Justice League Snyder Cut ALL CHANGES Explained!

Honey showed me a special deal when I went to buy some athletic shorts that helped me save almost three bucks on top of the deal the website was running. Those of you who have already installed Honey using my link have found over $483,000 in savings. So it's simple. If you have a computer, Honey should be on it. It's free and it works with whatever browser you use.
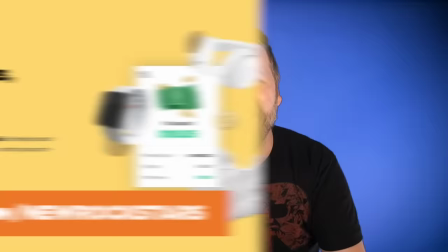8:33 Get Honey for free today by going to joinhoney.com slash new rockstars that's joinhoney.com slash new rockstars so they know i sent you thanks to honey for
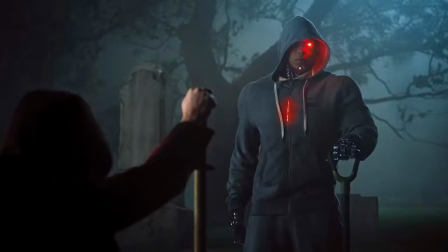8:40 sponsoring this video the resurrection sequence now includes flash and cyborg exhuming clark without that pet cemetery joke and then later in the ship snyder includes
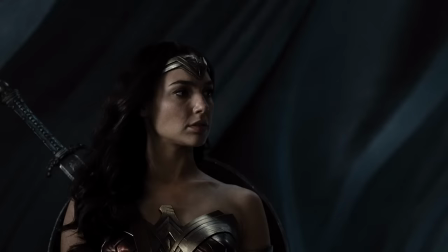8:48 this new line from the flash setting up his time reversal powers i don't like to break this rule but when i approach the speed of light i
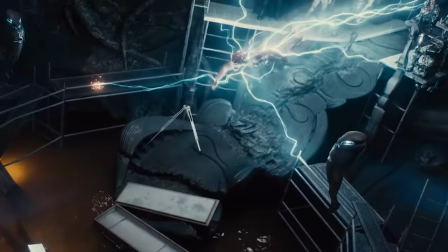8:55 look crazy things happen to time but if i do it i create massive electrical power and that is exactly what we see in this re-edited
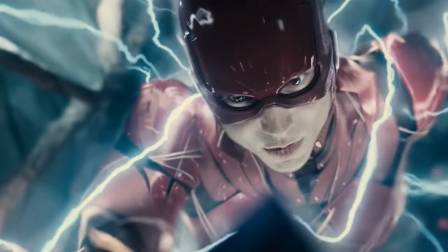9:02 sequence the tiniest reversal to sink Barry's speed force with the moment the mother box hits the fluid, setting up his big move in the final act.
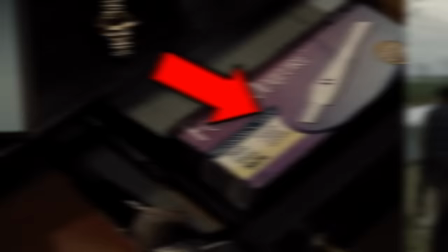9:09 Meanwhile, we cut to Lois in another new scene, revealing a pregnancy test in her drawer.
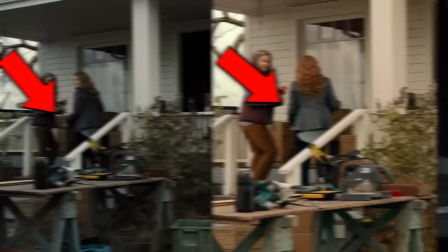9:14 Actually, in the epilogue, their return to Kent Farm, Snyder edited over her U-Haul box with a baby basket and looped in Bruce congratulating Clark.
Congratulations, by the way.
But one of the scariest inclusions that Snyder added here, right before they bring back Superman, Victor is given a haunting premonition.
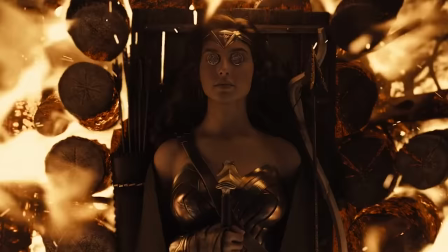9:31 The unity completes. The planet gets destroyed. Darkseid is sitting atop his throne. Diana is on a funeral pyre.
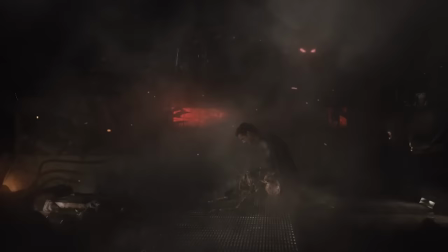9:37 Darkseid stabs Arthur with his own trident and kills other Atlanteans with omega beams. Black suit Superman in the Batcave.
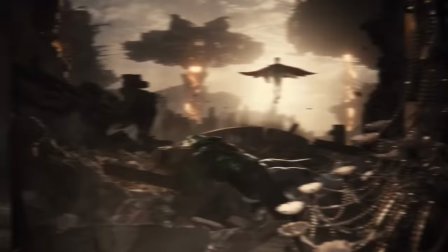9:42 You can see the Robin suit back there, cradling the charred corpse of Lois.
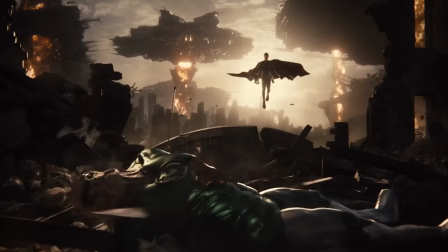9:46 And then Savage Superman hovering over the ruins of Wayne Manor, holding Batman's mask that he pulled off in that BBS nightmare scene.
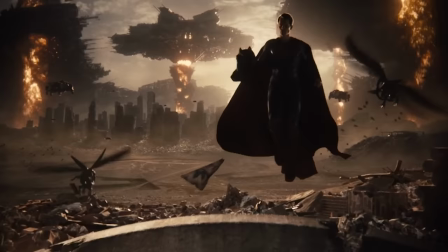9:52 Dead Green Lantern Kilowog on the ruins. Thomas Wayne portrait. Diana's shield. Aquaman's trident.
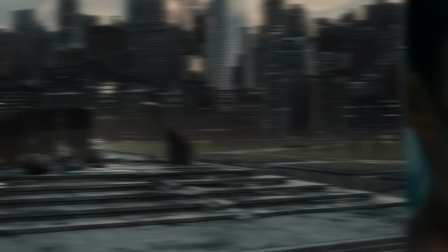9:57 And the Joker truce card torn in half.
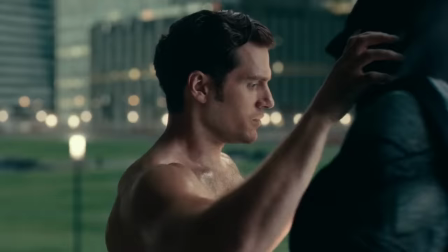10:00 The Heroes Park battle now ends not with Superman saying, do you bleed and ragdolling Batman into that dumb joke where he couldn't get up,
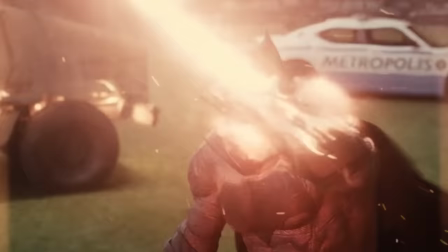10:07 but now Batman uses these new gauntlets to absorb and block Superman's heat vision. Such a cooler way for it to end.
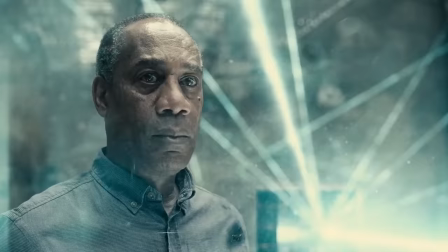10:13 Steppenwolf taking the third Mother Box now adds the death of Silas Stone, sacrificing himself to superheat the box so that they can track it to the stronghold.
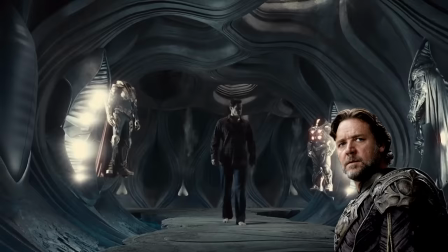10:21 We see Superman re-entering the Kryptonian ship in another re-added scene, finding various alternate Kryptonian suits as the voices of both father figures, Jor-El, Russell Crowe, and Jonathan Kent, Kevin Costner, speak to him.
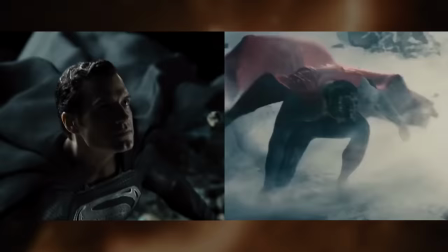10:31 And we get this flight sequence paralleling his first flight in Man of Steel, emerging from this same ship portal.
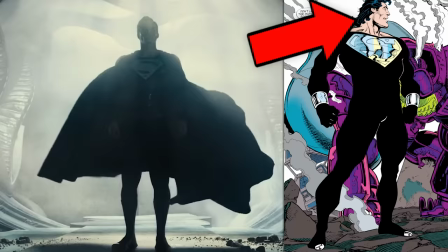10:37 Now, Zack Snyder said he wanted to include Superman's black suit as a nod to the suit he first wears after his resurrection in the comics.
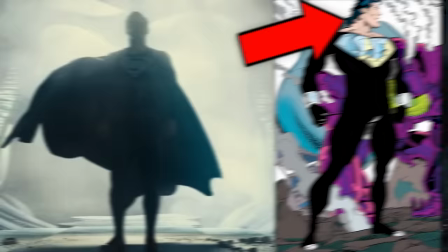10:43 He also wanted to give him a mullet too, but he ended up not doing that. So the black color scheme isn't just to look cool.
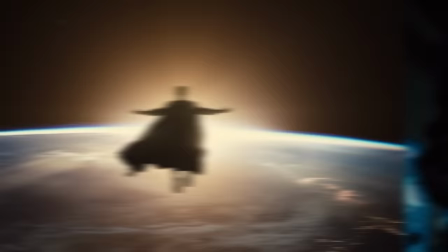10:48 This suit is specifically designed for healing. It's more efficient at absorbing solar energy, which is why he ends this flight soaking in the sunlight.
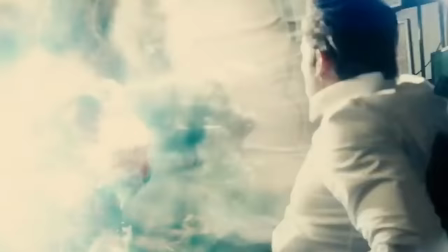10:56 Another new scene features Bruce telling Diana about his Batcave vision of Barry and Batman v Superman taking place in that same spot he believes it signals something darker,
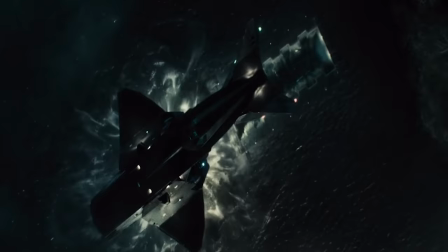11:04 meaning the future that Victor saw, and in the epilogue. Snyder also revised their takeoff in The Flying Fox.
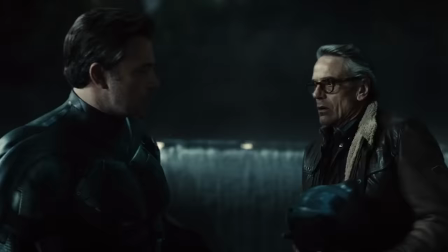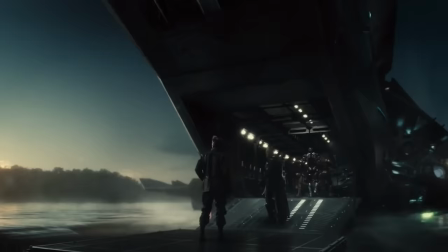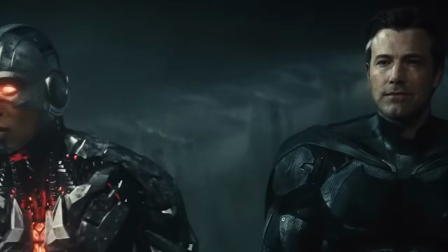11:20 Notice their faces look a little composited here,
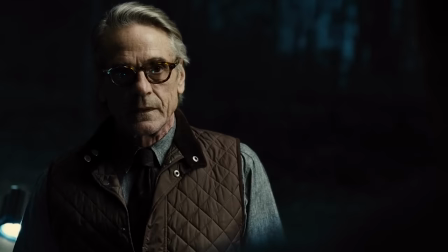11:23 Snyder added this to give Bruce a moment to empower Victor and to restore Alfred's faith ahead of his meeting with Superman, which Snyder also put back in.
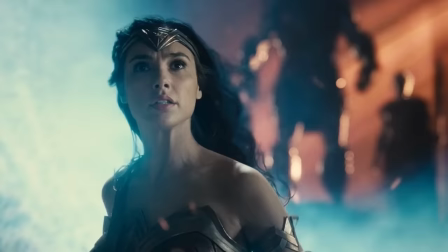11:30 Now let's hope you're not too late.
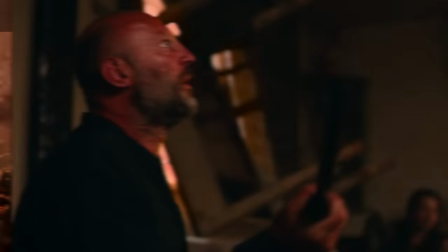11:34 For most of the final battle, the most obvious visual change is just the removal of the red sky, restoring it to the deeper tones that it was in the early trailers.
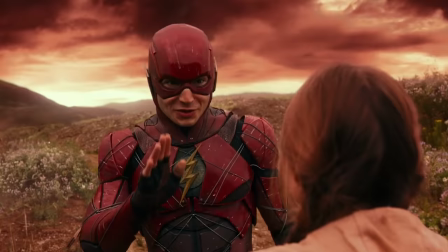11:41 Snyder also took out the whole Russian family subplot, the Dostoevsky joke, the advice of just save one person.
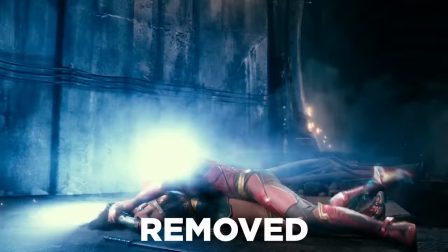11:47 Oh, and while we were at it, some other things Snyder took out.
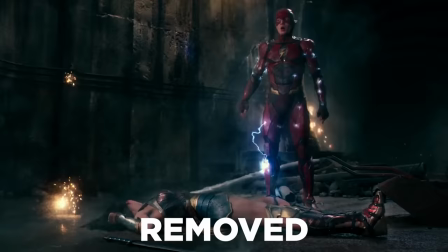11:50 The gag with Arthur sitting on Diana's lasso, Barry's moment where he kind of motorboarded Diana in the tunnel sequence, which reportedly had to be done with a stunt double.
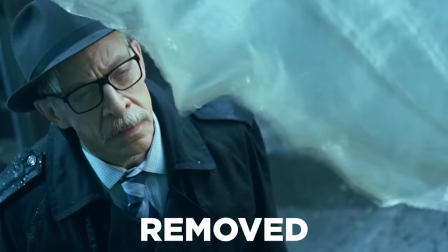11:57 The scene with Diana stretching out Bruce, that random dumb dirty rag covering Batman's reveal atop GCPD with Gordon, Cyborg saying booyah, and that whole fastest man alive race in the end credits. But there are some huge changes that come as the battle ends.
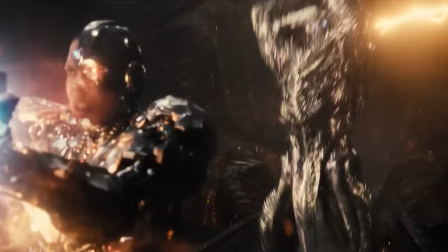12:13 First, Superman's arrival. He no longer appears behind Steppenwolf saying, I know truth, but I'm also a big fan of justice.